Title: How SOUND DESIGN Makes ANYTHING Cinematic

I don't care how bad your footage is, if you sound design it properly, you can make it look really cool and really cinematic.
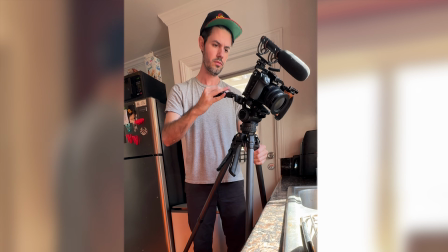6s
And to prove it, I went out and shot some of the dumbest half-baked vignettes I could think of with these little rubber ducks.
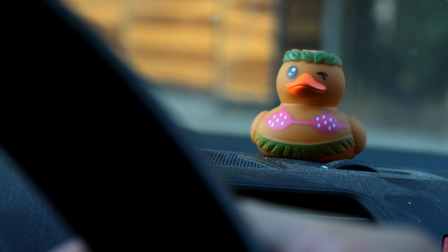12s
And I'm gonna give you my 5 favorite sound design techniques that will make even this dumb footage look really cool and cinematic.
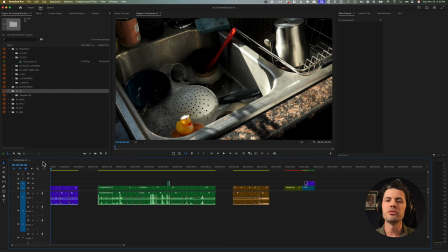19s
Let's jump into it. So I've made 4 little scenes in this timeline with 4 different ducks. Let's look at the first one with no sound design whatsoever.
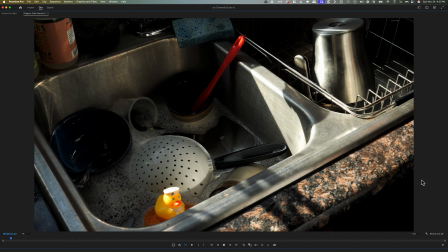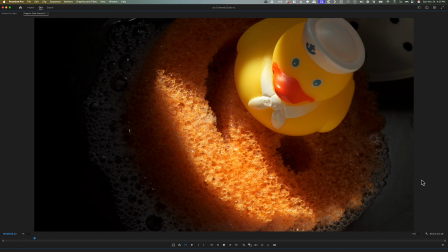That's it. Pretty lame, huh? 3 shots of a duck in a sink. But the first technique I'm gonna show you, it's gonna add so much mood and vibe to this thing, you won't even believe it.
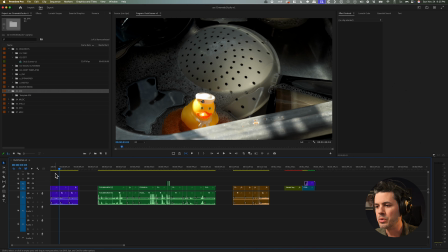50s
And that is layered ambience. You want to inject detail and a whole world into this scene.
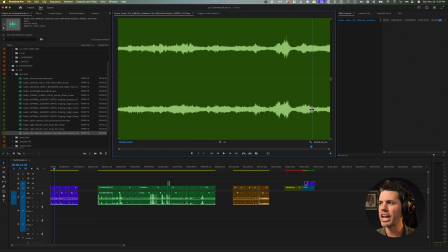57s
All right, now first we got some kind of suburban, urban ambience, a little traffic, some birds, and we can use this as our base. Just grab that for now. We have another neighborhood sounds here. I like these birds more.
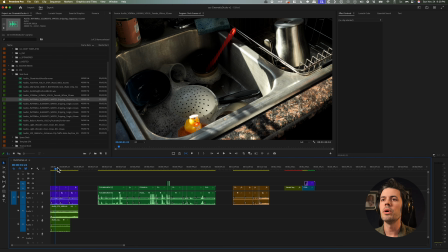71s
I mean, we have a sink full of water, so let's add some water.
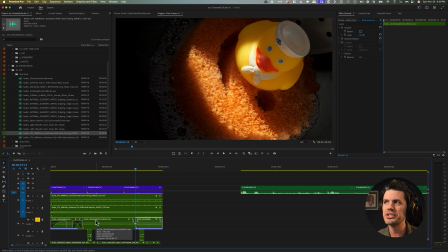75s
One thing that I'm noticing with the bird sounds is they're taking too much of my auditory attention to whatever's outside this window,
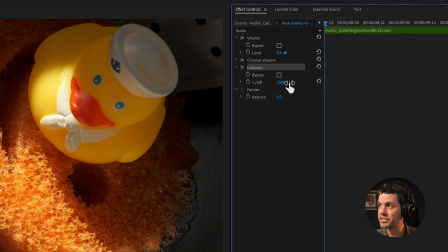84s
and it sounds like the window's wide open. We can fix that by adding a low pass effect, which is only gonna let the lower frequencies come through. So let's say maybe 3700 hertz is our cutoff,
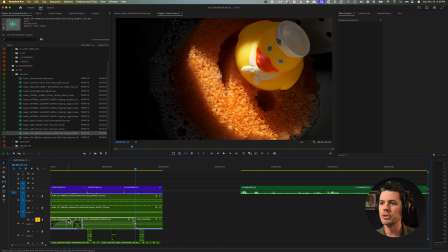97s
and I'll just copy this effect on my other bird sounds, and let's see how we're doing now.
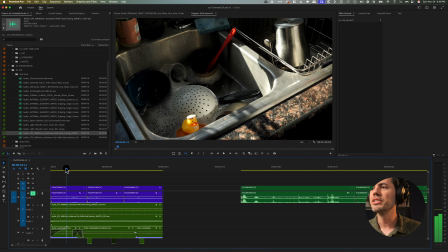105s
Nice. But we can do so much more. Notice how I just walk by the camera here and totally mess up the lighting. So if there's somebody moving in the kitchen, let's put some footsteps in there. Got some footsteps right here on hardwood floor. So now what we've done is we've created a character that's in this scene even though we don't actually see him.
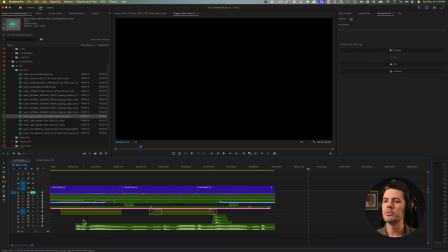126s
Let's throw in a sound effect that tells even more of a story, like this.
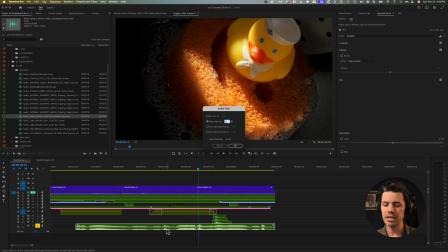135s
We've introduced a second character. We got a baby in the mix. Let's put this baby in another room.
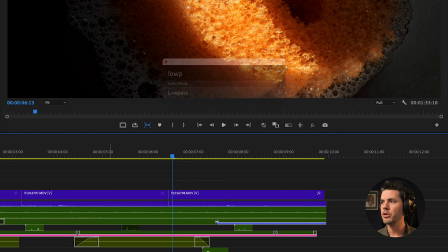141s
I'll make it quieter. I'll add again a low pass, again a studio reverb. Great. Let's hear everything all together.
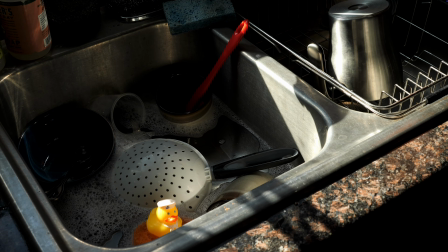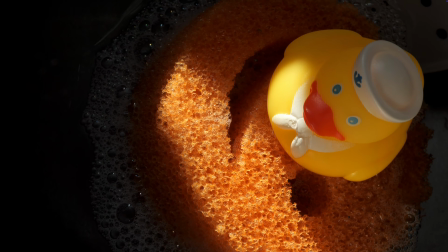Vibey, cinematic, mood, tone. All right, so that's technique number 1, layered ambience.
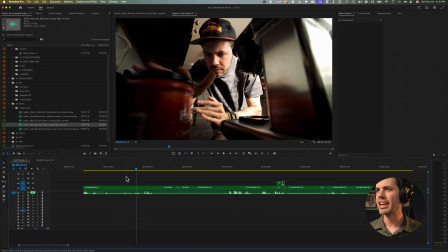175s
And for this, I shot a half-baked little stupid scene, and I want to mix up kind of lighthearted music and really creepy, disturbing music.
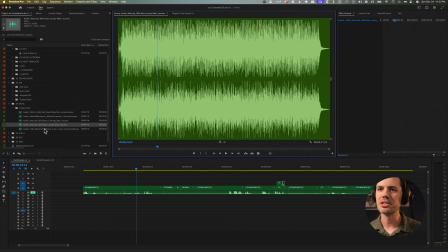185s
So I've downloaded a mix of both those types of tracks.
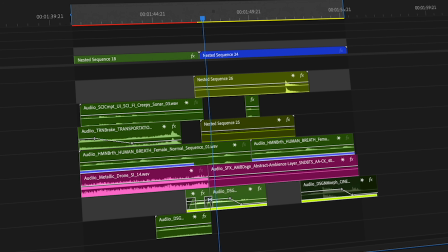190s
All the sound effects and music that I'm using for these demos are from Audio.
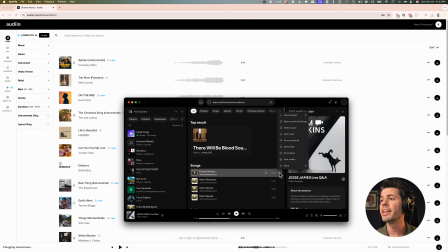195s
One of my favorite features unique to Audio is their link match AI, which lets you take any song that you're using,
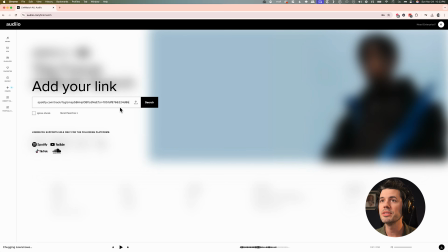201s
say as a temp track from Spotify, copy the song link, go up here to the link match AI, paste in the link, and in seconds, it will spit out a similar track that they have in their library.
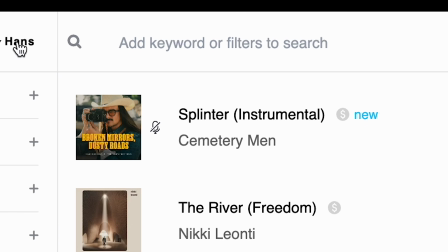218s
I mean, come on, tell me that doesn't sound like it came straight out of their Will Be Blood. And they just released a new search tool called Hans AI, which makes finding the right track easier than ever. With Hans AI, you just simply describe your scene from subtle emotional shifts to specific camera angles,
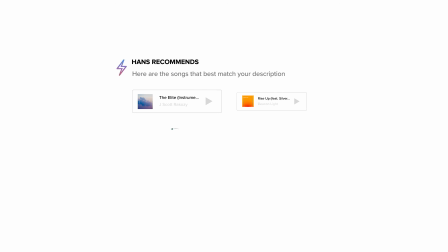232s
and the AI will find the ideal track in seconds, allowing you to focus on what you do best, right? Telling the story.